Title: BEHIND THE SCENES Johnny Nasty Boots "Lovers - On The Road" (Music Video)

And then when you flipped it, it got dark. Even though it was red.
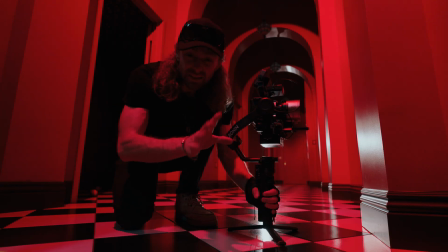[8:29]
It was a murder house. This is mainly for the solo section here.
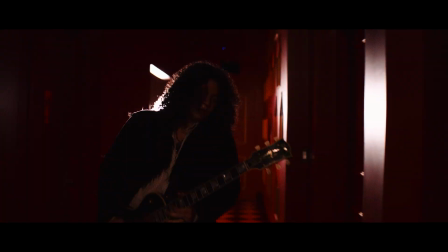[8:33]
Anytime I'm doing a solo of any kind, I always try to pick a completely different look for the guitar solo. It's always a natural break within the song. Typically it comes in around halfway or 3/4 of the way through. So it's nice to give a nice visual break to the video of what's happening and completely alter the look. A lot of times in certain songs, after the solo, the ending of the song might sound a little bit different than the first 3/4.
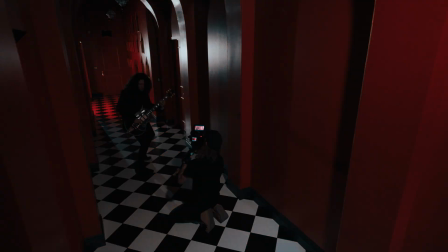[9:01]
So that solo is a great opportunity to visually break up what the end of the video is going to look like and really kind of hit home the finale. We had about 4 hours to shoot in that hallway, and then we packed everything up and headed to the next location.
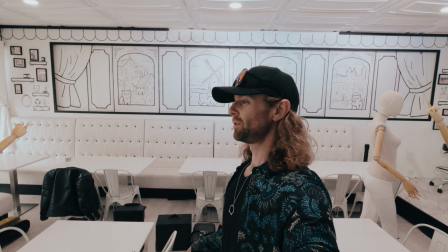[9:15]
We're gonna be starting with the room completely whited out, and then we're gonna make it all red, kind of like we did at the first location.
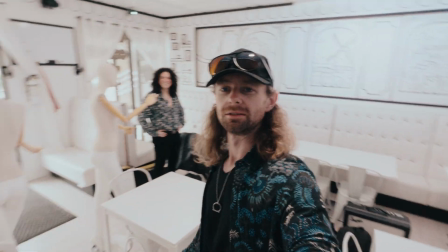[9:21]
Even though this comes first. Music videos don't make sense all the time as far as the way you shoot them. It's magic, editing magic. Which had a lot of cats drawn on the wall for some reason. That was not fun to shoot around. It wasn't as French looking as it looked in the listing, I gotta say that. But we made it work. At the cafe, the plan was to get the mannequins that I had literally picked up that morning down in the fashion district in LA. You know, they always say never work with kids and animals. Don't work with mannequins either, especially if you have to build them beforehand, or at least hire somebody to build them beforehand, because It's a lot of work screwing arms onto a torso.
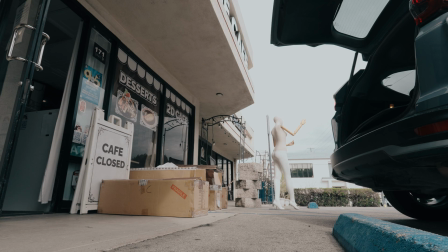[10:01]
It's not fun. It's like moving a body with rigor mortis around. It's just unpleasant. It's a little awkward too when they're not wearing any clothes. But you can't have a lot of fun with them posing them in funny, stupid ways too.
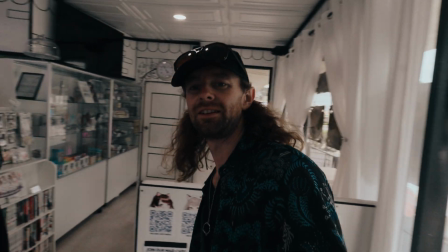[10:13]
It's kind of like this, well, excuse me, ma'am. What are you doing here? I definitely like to try to just grab inspiration as it comes to me in the moment.
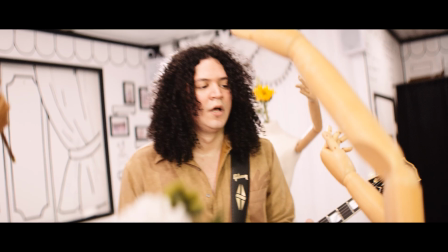[10:27]
And we talked about in one area where the mannequins were going to be standing around Johnny with their hands up in the air, kind of like they were a crowd cheering. Wouldn't it be kind of funny if they had lost their heads? So I'm gonna put them all right in front of you, like arms up like this.
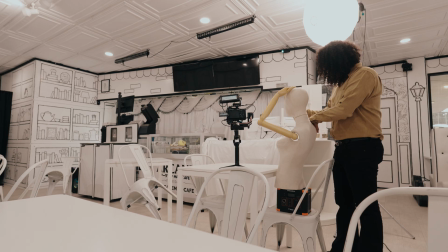[10:41]
So we're moving the arms, right? Yeah, the arms will come up. These two are gonna need their legs back. It might be kind of cool if we do absolutely no head. Like the guitar playing is so awesome that it blew their minds. Kind of as a joke, but then we took the heads off and it actually looked kind of sick. Yeah, let's do it. Let's see. Let's do it. Let's do it. No, I like it. But it also felt kind of weird because it just felt like this big empty void with just a bunch of arms going up. Oh, dude, I wish we had something else to put in there. Luckily, I remembered that right outside the cafe, there was an Albertsons right across the street.
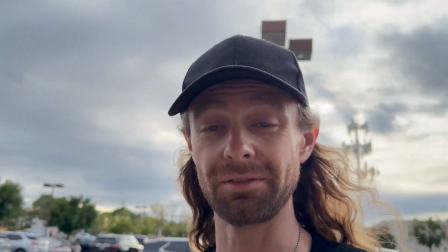[11:16]
Ran into Albertsons looking for flowers. Got an idea.
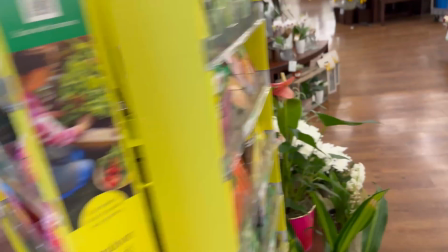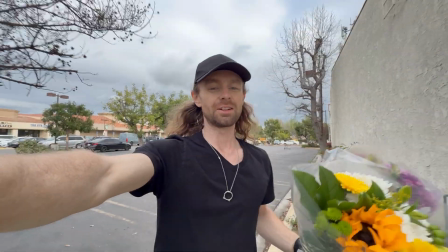[11:24]
Flowers acquired. Let's go stick them in some mannequins' heads. I got him!
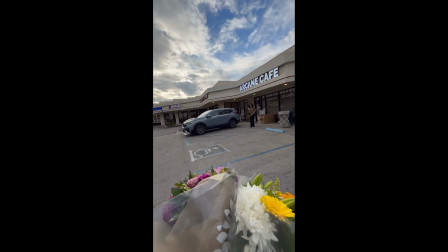[11:29]
Thank you so much. I got him! Johnny, they're for you! They're for you!
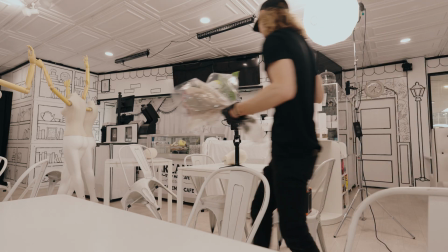[11:34]
Oh my god. There's an Albertsons right there, dude. Bluetooth connected.
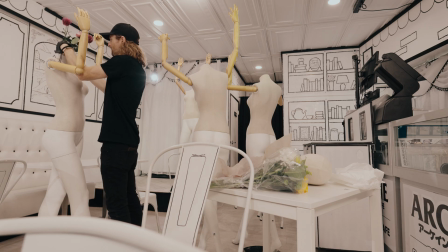[11:39]
With the holes in the top of the torso, I was able to stuff a bunch of flowers into the mannequin heads.
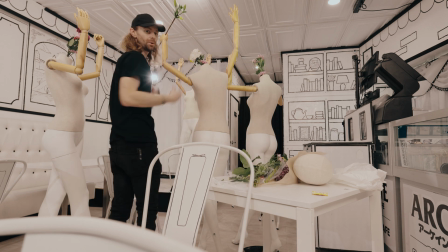[11:44]
That was also nice because it filled up the void, but it was something completely different and it gave me foreground to shoot through.
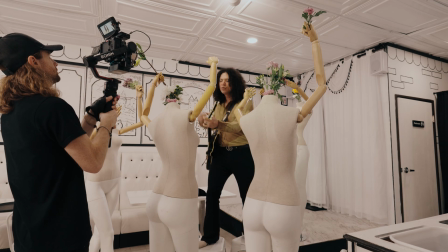[11:51]
Not to mention with the wooden arms and then the colorful flowers, it was a nice contrast between the really stark white walls. And it really helped Johnny pop out from the background as well. Creating depth is always one of the best things to try to make a cinematic looking video.
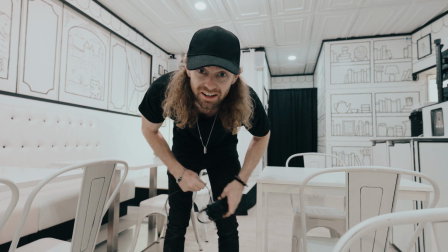[12:07]
That's a wrap. We actually did it. Barely, but we got every single shot that I wanted.
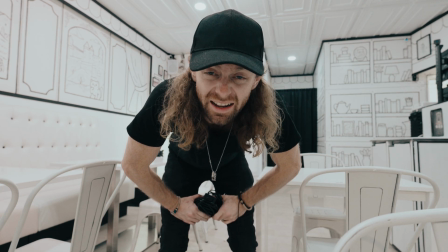[12:13]
I'm super happy. Those mannequins were a nightmare. Yeah, they're always like moving around doing their own thing.
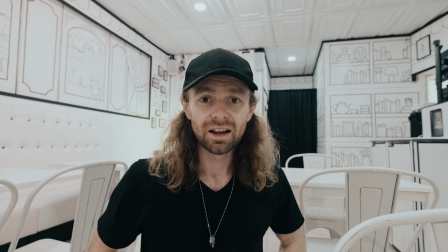[12:19]
The arms are always just kind of flailing all over the place. Also, half the time when you think you got the arm in the right spot, it looks like this or something.
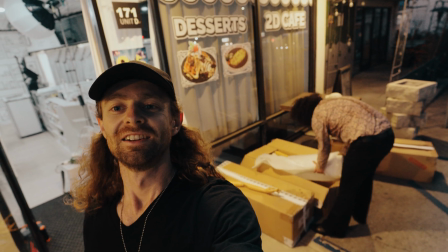[12:26]
But hey, we got the shots. Johnny. Yeah? Thanks for packing up the mannequins. Oh yeah.
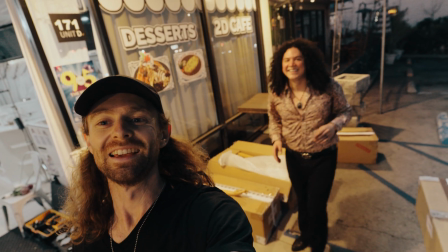[12:31]
Thanks for taking the hit. Absolutely.